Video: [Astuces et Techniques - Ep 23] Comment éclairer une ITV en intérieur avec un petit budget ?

Bonjour et bienvenue sur Love in Pix TV. Aujourd'hui, nous allons voir comment éclairer une interview en intérieur avec un petit budget. Nous sommes avec Marine.
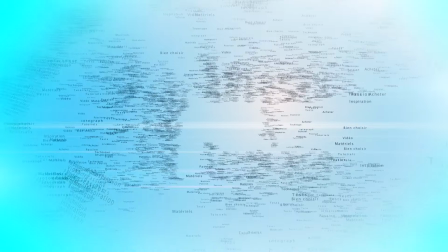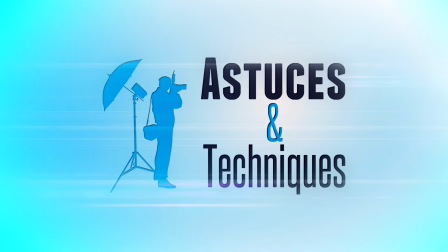Bonjour. J'aime travailler sur un éclairage 3 points avec des mandarines car elles restent très accessibles et puissantes à la fois.
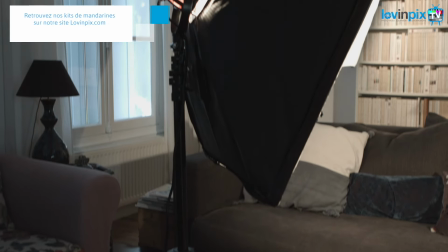Je vais donc utiliser 3 mandarines de 800 watts avec variateur de puissance et des boîtes à lumière pour diffuser mes sources.
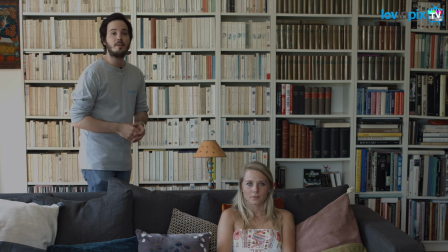Alors tout d'abord, placez votre sujet suffisamment loin du fond afin de le détacher au maximum.
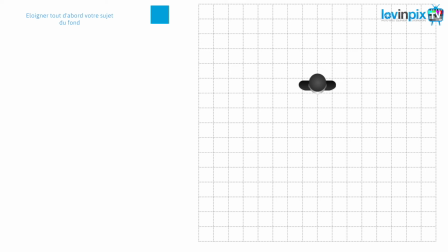En effet, le but ici est de créer une distance suffisante afin d'éclairer uniquement le fond sans toucher au sujet. Cela vous permettra également d'obtenir plus de flou en arrière-plan. Je recule ensuite ma caméra le plus loin possible de mon sujet en optant pour la plus grande focale possible. Essayez de rester sur des grandes ouvertures afin de détacher votre sujet du fond.
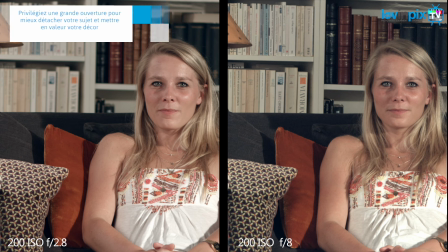Le but étant de suggérer un lieu, une ambiance, plutôt que de tout montrer, tous les détails en arrière-plan qui peuvent perturber l'œil du spectateur.
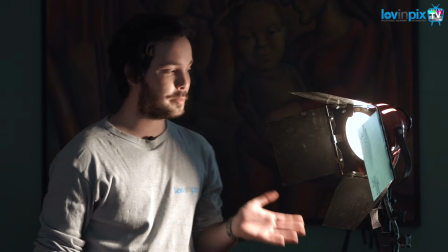Je vais donc ensuite placer mon key light, ou lumière principale, qui va dominer mon éclairage 3 points.
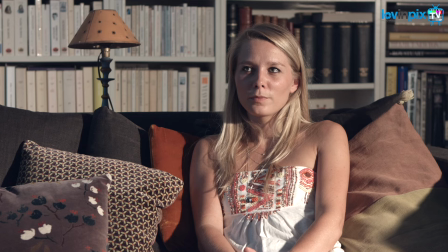Elle donne du contraste à mon image et va donner l'atmosphère de ma scène. Prenez votre montre comme repère de placement de vos lumières. Cela vous permettra de trouver plus facilement l'emplacement de vos sources et de communiquer plus facilement également avec votre équipe.
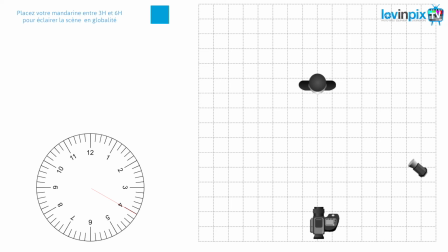Pour cette lumière principale, j'ai choisi de placer une mandarine à 4 heures pour donner une ambiance plus dramatique et profonde. Si elle a la peau abîmée ou ridée, une place plus frontale pourra aplatir les reliefs du visage.
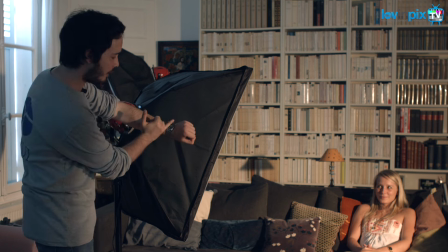Je m'occupe maintenant de la fill light que je place à 8 heures qui va me permettre de combler les zones non éclairées du visage.
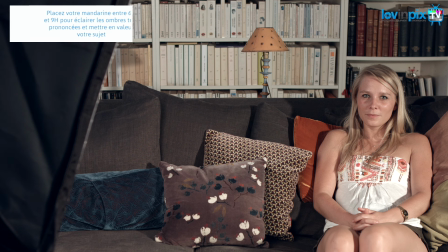Elle permet notamment d'apporter un soupçon de lumière sur des ombres trop marquées.
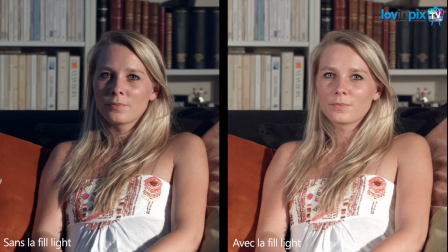N'oubliez pas la règle de base, plus votre boîte à lumière sera grande et proche de votre sujet, plus vos ondes seront douces. Je vais terminer avec la découpe.
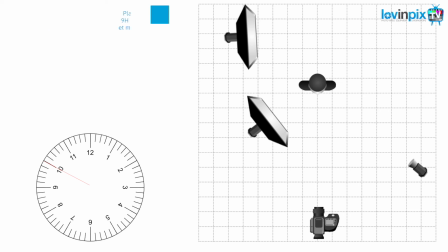La découpe, c'est cette troisième source de lumière qui va me permettre d'éclairer au maximum le fond en détachant mon sujet et en accentuant ses contours.
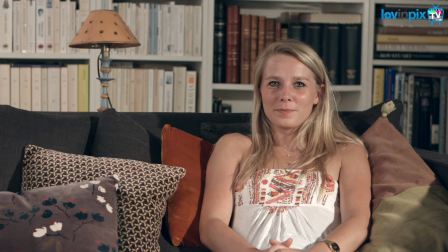Alors, dernier petit conseil, si la lumière est trop forte, vous pouvez opter pour des mandarines à variateur ou des gélatines neutres. Ces accessoires sont disponibles dans le lien de la vidéo sur notre site loveinpix.com. Avec nos conseils, vous devriez pouvoir réussir de belles interviews. N'hésitez pas à partager vos travaux. Merci d'avoir suivi nos émissions et à très bientôt sur Love in Pix TV.